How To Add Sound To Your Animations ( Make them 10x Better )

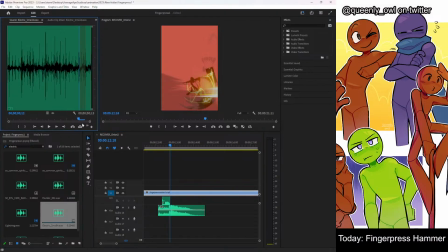48:16 Boom. Bang. What do we got here? Don't like that one. Come on. Maybe. These are so nice.
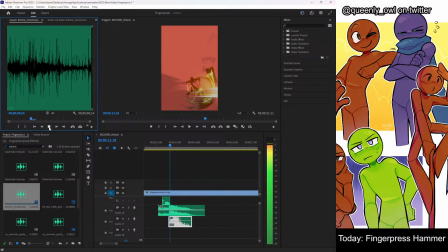Yeah, we need to add these to the other parts over here.
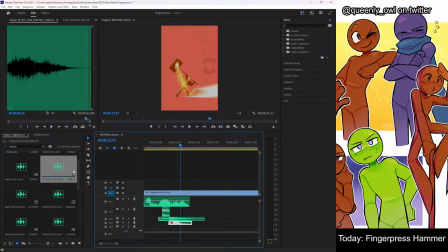For sure.
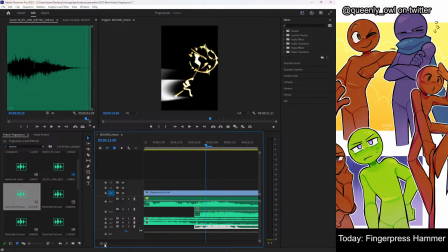48:56 Okay, boom. And then we even, I think we add this one back in, this wavy thingy here. Come on, give me another track. There we go.
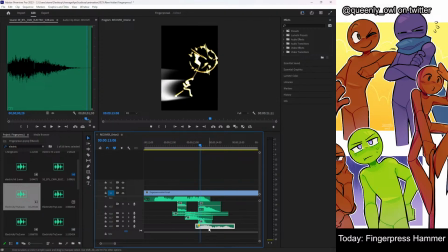49:14 You know, I could just take and chop that and just use this. Let's see.
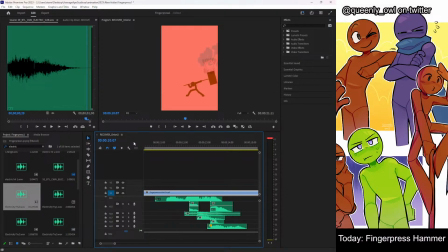49:21 Oh yeah, that's what I'm talking about. Yes!
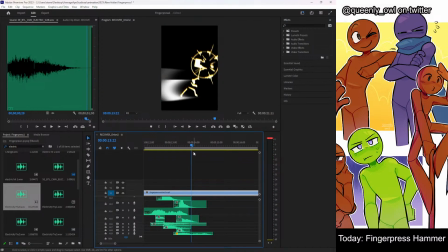49:37 Guy seems like a monster now. Now you really don't want to get hit by this electric hammer. Okay. We are beginning to cook. You can feel the heat.
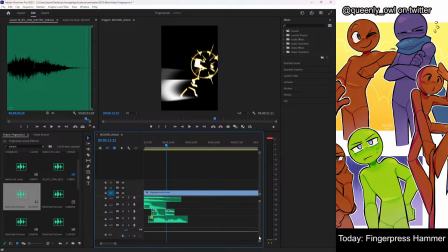49:56 Let's add some more tracks. Because I have a lot of... Let's just do, like, I don't know. Let's do 5 more audio tracks. 0 more video tracks. There we go. Give me space to breathe.
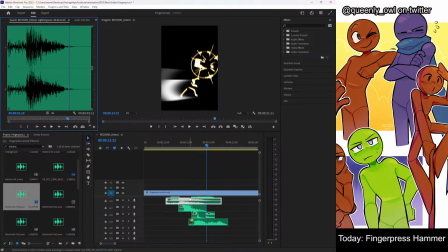50:15 Okay, what do we got here? What was this one again?
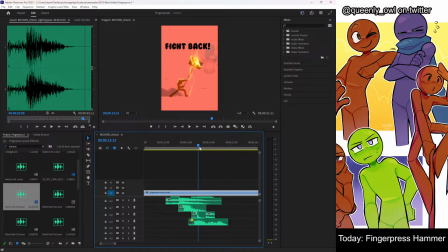50:21 Oh, I like that sound so much. Can I add it one more time at the end here? Yeah, let's do it one more time at the end here.
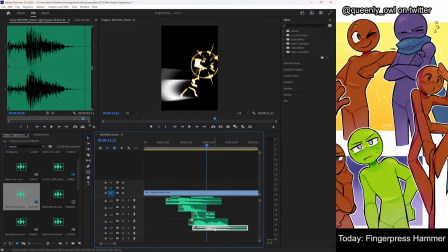50:27 Come on. Yeah, right there. And then since it's the last hit, I could do like that thunder that I had.
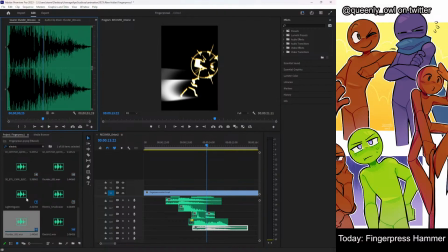50:34 This one. Yeah. I'll tone it down because it's really, really strong. But I wanted to add this one at least to the last bit. We'll tone it down just a little bit.
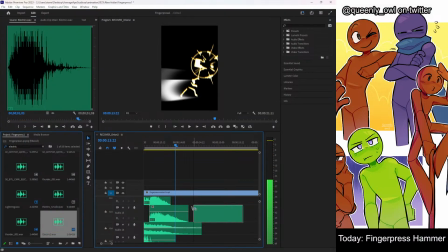50:52 That's great. Okay, let's check this section out now.
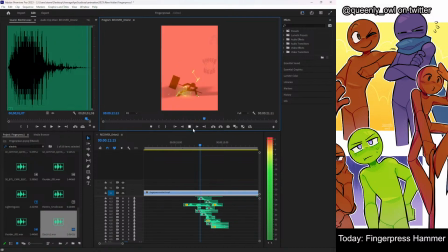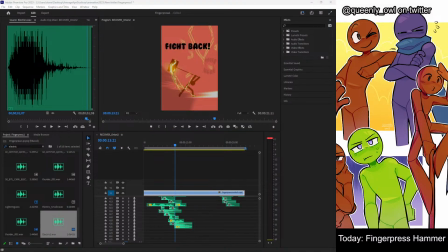51:10 Yeah. And now the other thing I like to do, and I have an Artlist account for this, so I'm gonna go for it. I'm gonna go look for like a cinematic hit. Let's go to my Artlist.
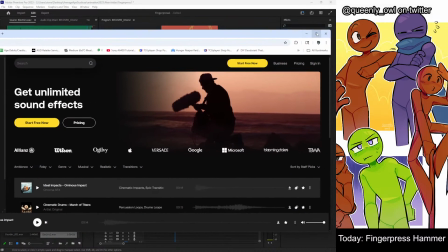51:26 Okay, so we want to look for, I want like a cinematic build-up sound, like a riser.
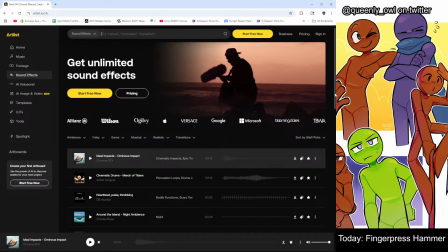51:31 So I go to sound effects. Hold on, let me sign in.
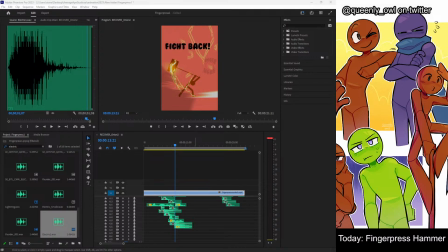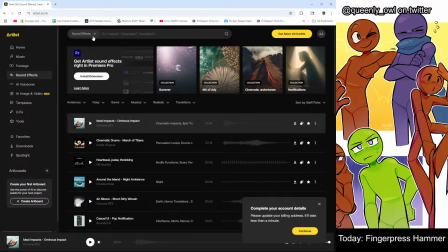51:47 Okay, sound effects. Let's do cinematic riser.
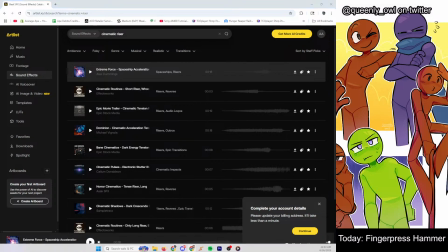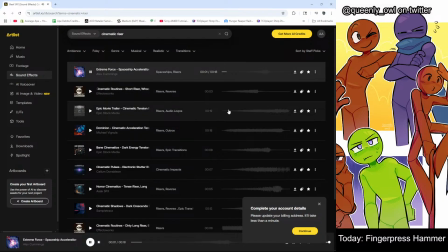52:00 The sounds feel like they're going well. I think they're going well. No, I don't need to be 18 seconds long. Give me a break. No, we don't want something that long.